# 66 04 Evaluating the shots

we're back into the studio and we've gotten a lot of shots on this project. Let's take a look at a few of them and discuss how aperture played a role.
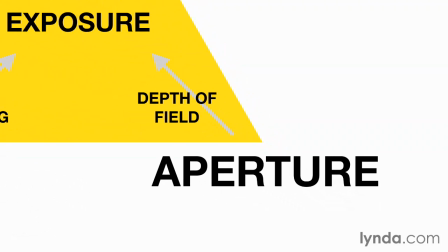8s
We're going to talk about aperture in the broad sense here. More open, shut down, dial down. Don't worry about the exact numbers because the exact numbers are meaningless. If you have a crop sensor, the lighting conditions change. It's totally situational, right? Like we can't give you a recipe that says, oh, when you're outside, shoot at this f-stop at this ISO. It's really going to depend on what's going on in the environment, what you're trying to achieve for the look. So just be a little, what is that phrase? Have situational awareness when it comes to the exposure triangle and things like aperture. All right, so let's look at a couple of shots here.
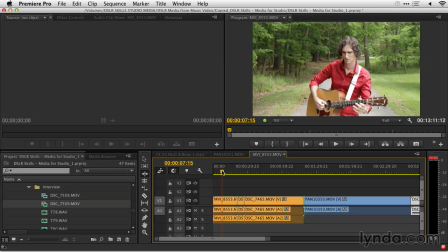42s
We are on the road, and you were actually the focus puller on this shot, and we're seeing him play. Let's just take this up, and we'll go temporarily full screen.
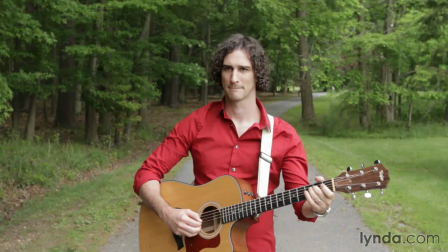52s
And what I see is that our subject is clearly in focus from the back of the guitar all the way to the front, but the trees and the leaves aren't very distracting.
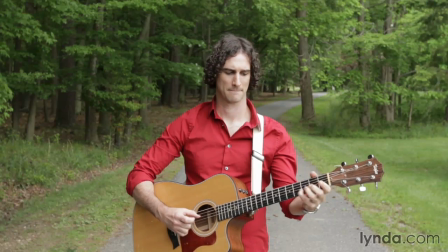62s
No, and this was a situation where we were adjusting aperture for two reasons, the aesthetic reason, but also to keep the exposure in a good place.
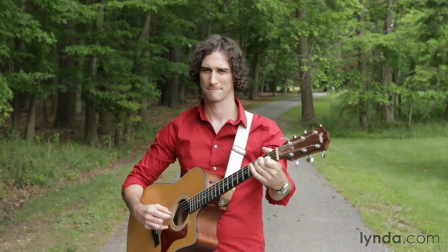71s
We didn't want to go to too low of an aperture like 2.8 or 3.5 or something like that.
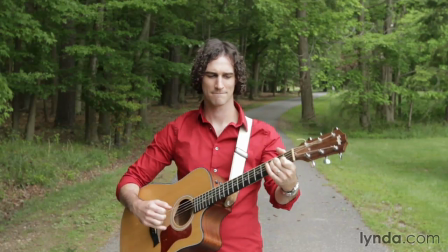76s
Otherwise, you'd have to put a lot of ND on the lens, that kind of stuff.
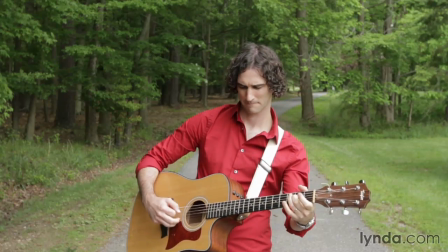79s
And if memory serves, Rich, we were somewhere right around f8 or so on this, and this was giving us a lot of stuff that was nice and sharp and in focus.
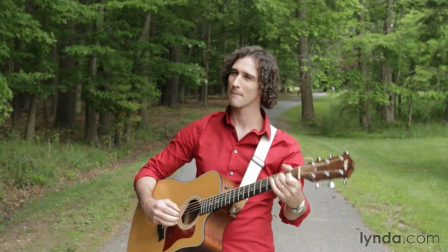87s
But that background was ever so slightly
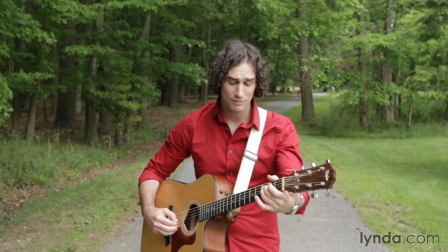93s
blurry, but nowhere near what it would be if we had a really wide aperture. And that was perfect for this shot because we didn't want it to look, totally surreal,
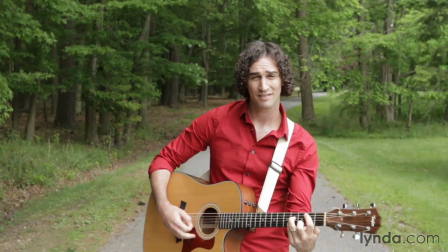101s
but it kept us nice and sharp focus with the artist Jason there, and kept everything else also in pretty nice focus.
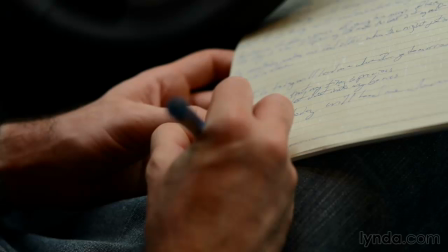107s
All right, our next shot here, we're moving into the car, and we needed to use aperture because there was not a lot of light in the car. We added light, we've talked about this, but we wanted to have enough light so things are coming out, and we didn't need to be able to read the whole page, right?
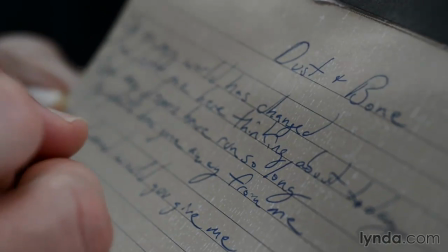124s
Right, totally. And in this situation, we were shooting at about 1.8 or so, and we were using the,
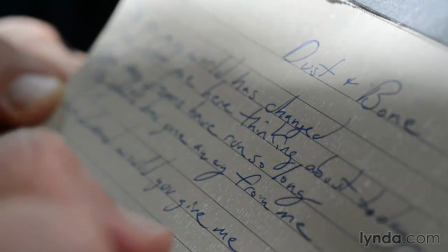129s
the fill lights that we had from some of those nice portable lights to get more of a focused effect on the actual paper there.
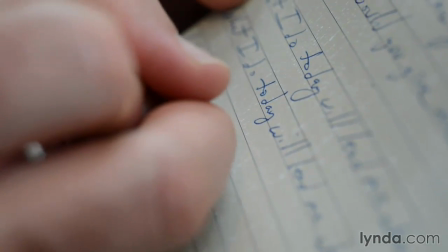134s
But this was really an aesthetic choice. So I think we could have probably gone with a little higher f-stop.
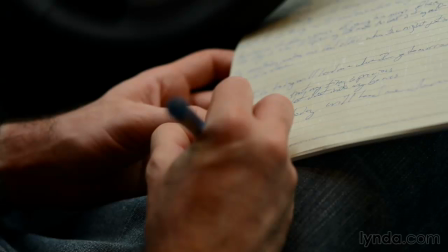139s
We could have probably gone down to, 2.8 or something like that. But the reason I really like this is because we have that nice background blur and it gives it a nice aesthetic feel. So sometimes, again, it's a combination between technical reasons why you're adjusting aperture, but then also aesthetic reasons.
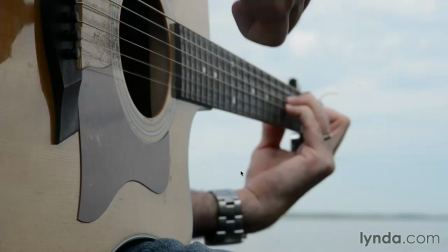154s
Now, our next shot here is an interesting one. We're really open here so that the back of the guitar and the strings are in focus, but the further hand, the frets are out of focus. But in order to pull this off, we had to make a change in our shooting with some hardware, right?
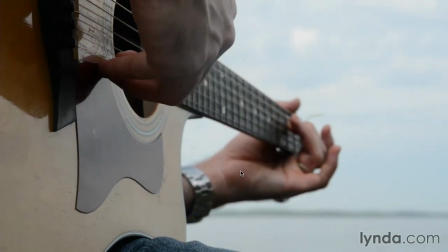171s
Well, yeah, we actually had to do two things. We had to actually lower the ISO on the camera itself to probably near its lowest sensitivity because it was pretty bright out there.
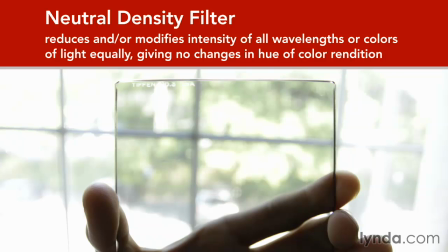179s
And then we had to use some neutral density filters on the actual lens to be able to cut down on the amount of incoming light into the camera.
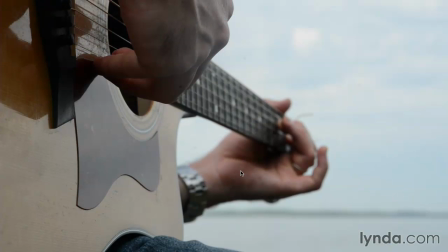185s
Because we wanted to have this nice sort of soft background there, but if we had shot without a neutral density, guess what? It would have been blown out and overexposed. So that's another thing to consider when you're adjusting aperture. If you want to get that nice soft background blur, especially when you're in a brighter situation, you're definitely going to have to consider using either screw-on type neutral density filters or a matte box with slide-in neutral density filters.
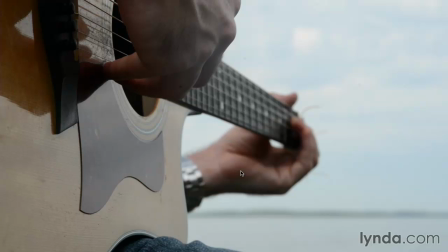207s
And what we have happening here is, while the clouds aren't pronounced with this soft focus, I can actually see the cloud detail versus the sky detail, which means that it's a good overall exposure.
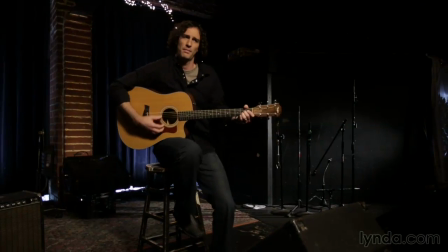218s
We had to find that happy middle ground. Absolutely. All right, so here we're back into the nightclub.
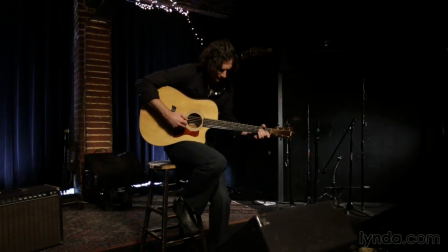224s
We're getting ready. This is the jib shot, and the camera's moving around.
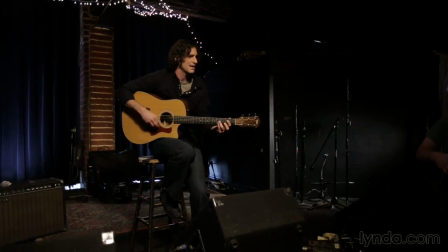227s
In this case, we had plenty of light to work with, but we actually chose to put the f-stop smaller.
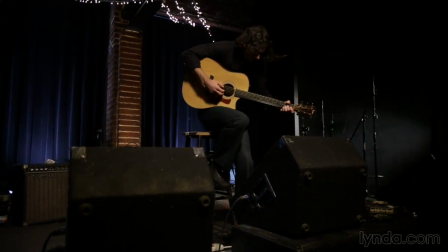235s
We went, probably around somewhere in the 16 range, and why is that?
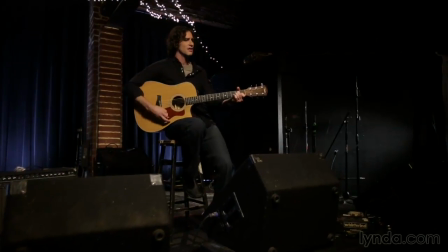239s
Well, here's the thing, is that this camera was actually up on a jib,
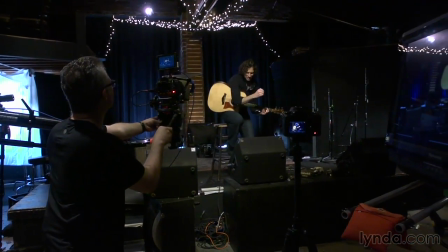243s
and when you're shooting with a lower f-stop number, 2.8, 3.5, so on and so forth, obviously, we discussed this before, focus becomes kind of an issue because of that really shallow depth of field. And it would be kind of a pain unless you had a remote focusing system to get up there on the jib and adjust focus. So shooting at that larger f-stop, the higher number,
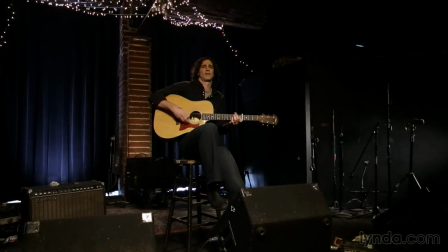263s
12, 15, 16 or whatever, is going to allow us to make nice movements while keeping everything in focus. Yeah, what's nice here is the performer never goes out of focus,
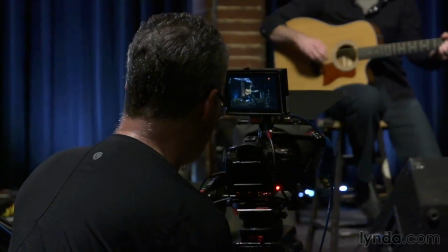272s
and the camera is able to swoop in and really get emotional and then pull back and reveal the whole stage.
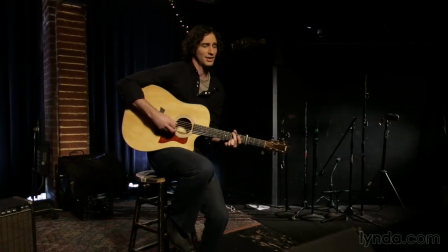278s
Yeah, and what's interesting about this, though, we did actually have to, because we were shooting at that, the eye was, stepped down, and we're letting less light into the camera, we actually did have to boost the light out on the scene quite a bit,
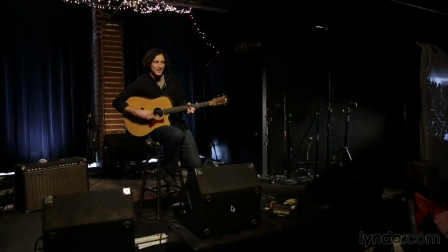289s
and we did also stop up the ISO a little bit so the camera was a little bit more sensitive because less light was coming in. But the good news was this was shot on the 5D Mark III, and we decided to put the camera that had the best high ISO performance for this shot. And that was the newest camera. And as we're seeing, ISOs are getting cleaner. None of these shots we're showing you now have been post-processed.
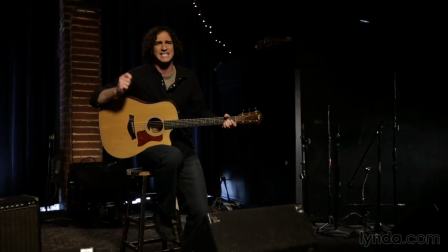310s
This is straight out of the camera. So we can obviously do more in post, but we want you to see those shots.
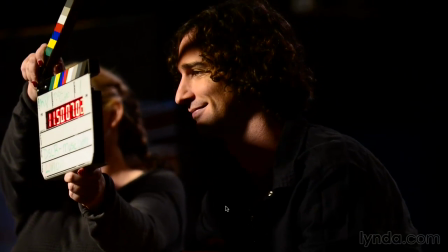315s
Now, this was my camera angle from the music video, and I was shooting very shallow.
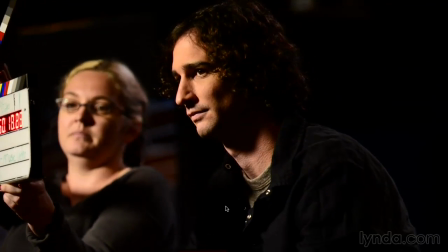321s
I was probably in the, I'd say 3.2 range here.
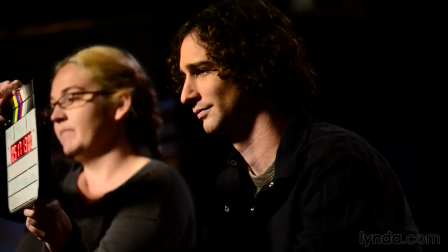326s
And as you look at that from the side, look at the backdrop.
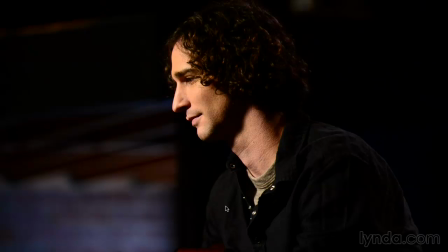330s
Yeah, it's really nice, and especially for this type of shot, where you have that jib shot that's nice and in focus. We wanted to be some of these cutaway angles, be a little bit more creative, a little more soft, and I think you achieved that just well. I mean, you were shooting pretty wide open, and because of that, you could step down your ISO to a lower sensitivity.
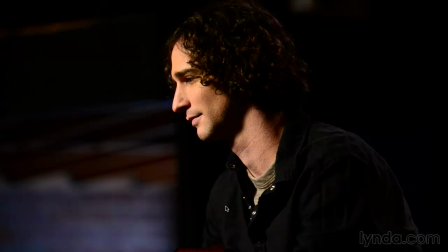348s
And again, your shutter speed for all of these shots was pretty much fixed. We were right around a 50th because we were shooting at 24 frames a second, and I think you accomplished a nice looking shot here. Yeah, I like that the hair has detail, but we can actually see a little bit of stubble on the cheek. It gives him that edge. But the backdrop of the wood and the beams and the brick just sort of simplifies out the color.
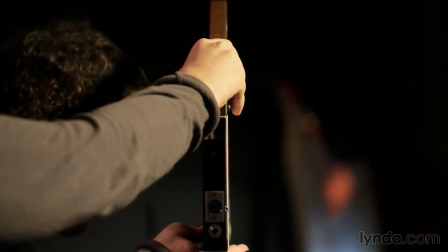368s
Now, you were doing a similar shot from the other side, and you were getting the guitar and the strings and that action.
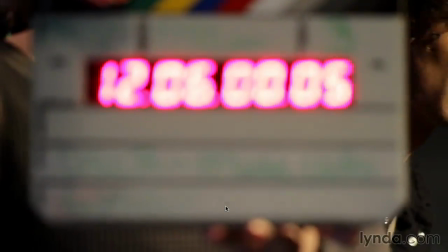375s
Let's just roll forward there, and we'll get past the slate there. There we go. It's always good to slate.
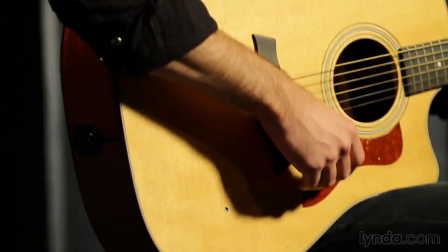381s
Yep. And so now you were able to get it. I mean, this is perfect, right?
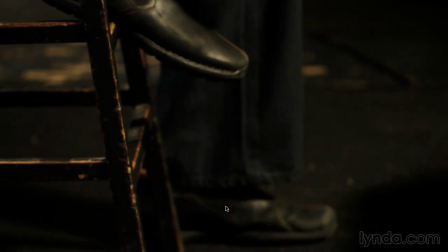385s
We have one shoe in focus, one shoe out of focus.
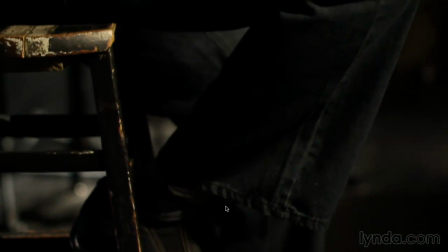389s
Yeah, and I find especially on music videos where you're trying to give sort of a feeling,
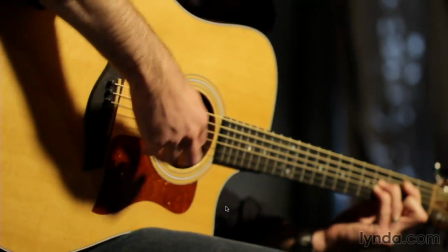395s
an emotive feel to things, I'm not so worried about, hey, you know, he's moving and it slightly went out of focus for a moment there.
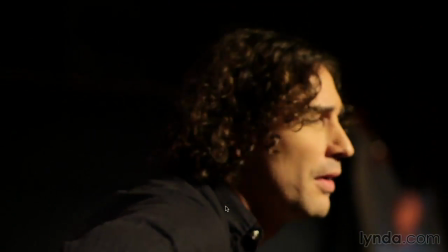402s
I'm more about the overall look. And you'll see right there his face goes slightly soft as he's moving around.
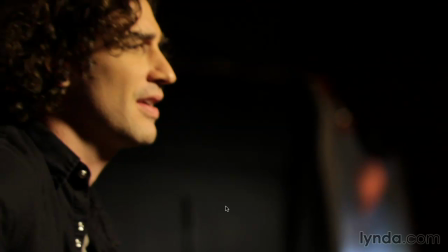408s
And I actually wasn't really worried about adjusting focus. I kind of just locked in, I zoomed in, kind of locked in onto the guitar, and then let the scene kind of develop.
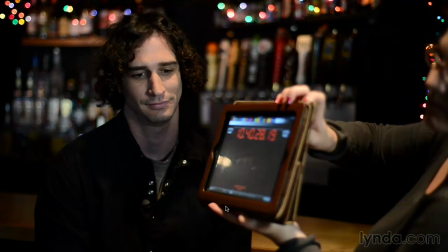416s
Now, here we go to another classic situation, which is the interview. And this was important, right? We're at a club, and we had limited choices for the backdrops. And what I wanted here, let's just be honest, is I wanted you to focus on the performer. Now, we took a seat at the bar in this cafe, and there was lots of color,
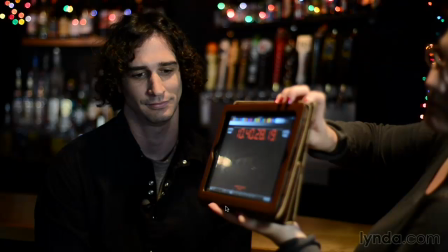435s
but the last thing I wanted people doing was sitting there going, I've drunk that beer, I've had that one,
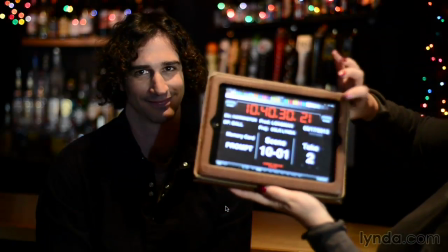440s
I've had that one. We just wanted the sea of color behind him, but we didn't want it to be distracting.
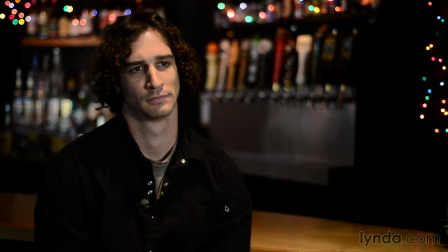446s
So we're using the aperture, and we actually pulled him closer to the camera so he was further away so that stuff would fall out. Yeah, and you know, back in the day with smaller chip video cameras, to get the same type of effect, you used to have to place the camera on one side of the room, the subject on the other side of the room, use a telephoto lens, and then cross your fingers that you'd have some nice depth of field. But now, obviously, with the larger sensor sizes and the fast lenses that are available on these DSLRs, we can accomplish that in relatively close space.
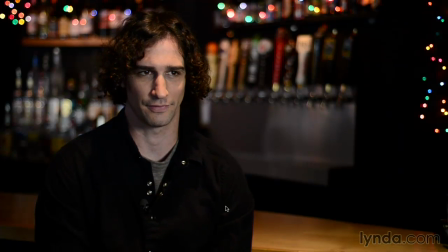474s
And I think, yeah, this is a perfect look, especially for interviews that are more stylistic. I would say news interviews, it's okay if you have things in the background kind of there, but this gives it a nice soft feel.